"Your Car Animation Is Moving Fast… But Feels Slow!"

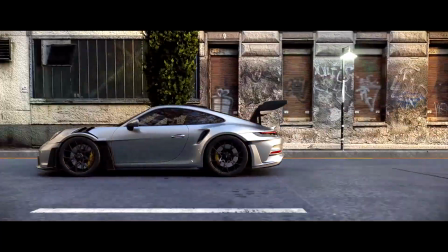This car is moving at the correct real-world speed, but it still feels slow.
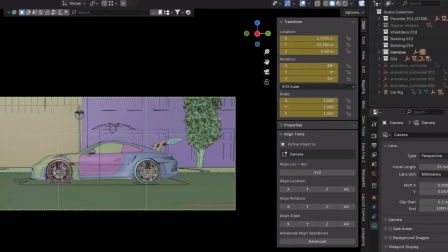Why? Because speed in animation is not just about numbers.
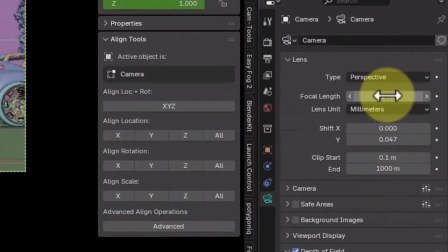In this video, I will show you how to set realistic car speed in Blender and
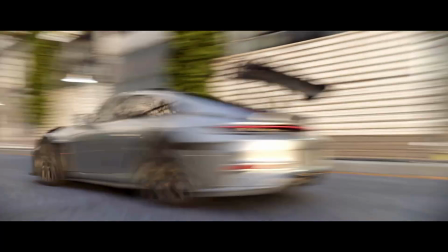how motion blur and camera movement can make your animation feel cinematic.
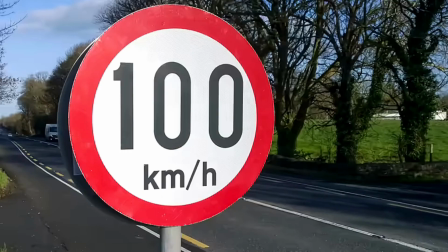In real life, speed is measured in kilometers per hour, but Blender doesn't understand kilometers.
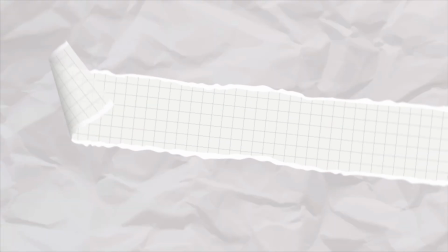It understands meters and frames. For example, 60 kilometers per hour equals about 16.6 meters.
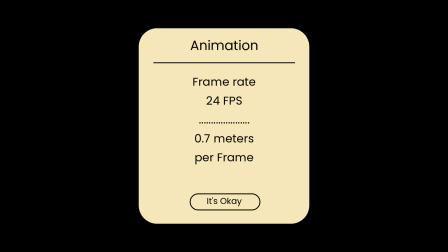If your animation is about 24 frames per second, the car should move about 0.7 meter per frame.
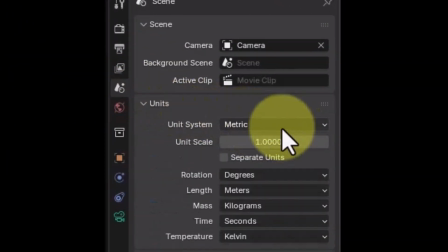First, make sure your scene scale is correct. Set the units to meter and check your frame rate.
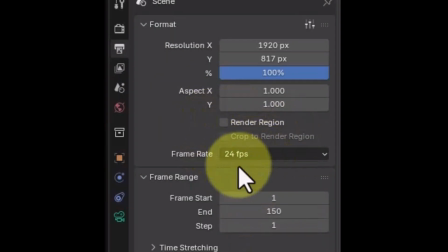Most cinematic animations use 24 frames per second. Now, let's talk about motion blur.
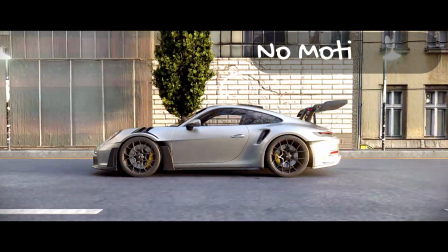This is where speed really starts to feel real. With motion blur turned off, the car feels slow and unnatural.
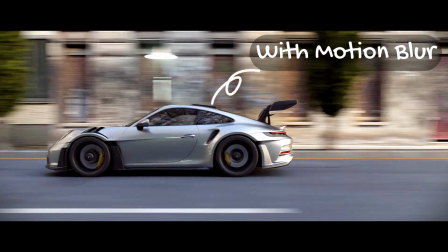But when motion blur is enabled, the same animation feels much faster.
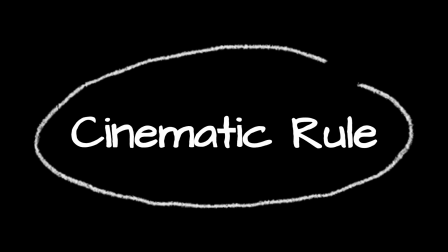Don't forget, it's very important. Here's a cinematic rule. If everything is moving fast, nothing feels fast.
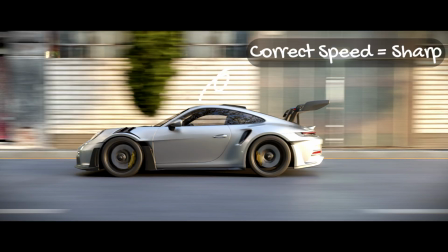Keep the car sharp and let the environment blur. Camera movement is just as important as speed.
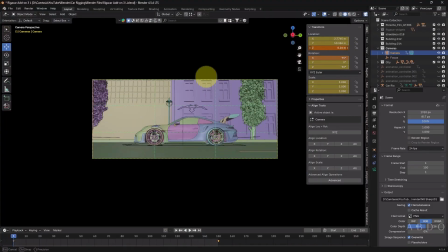A low camera angle and slight camera follow can dramatically increase the feeling of speed. Realistic speed in animation is a mix of real-world value, camera work, and motion blur.
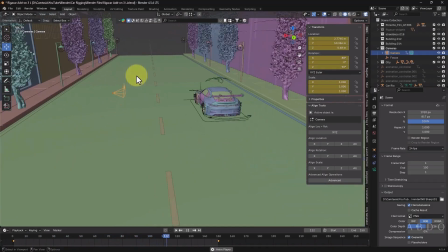When they work together, your animation feels cinematic. If your animation looks good but doesn't feel fast, you now know why.
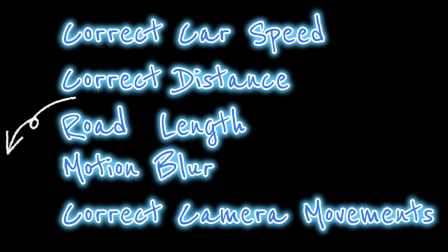Subscribe for more animation tips that actually make a difference. Bye.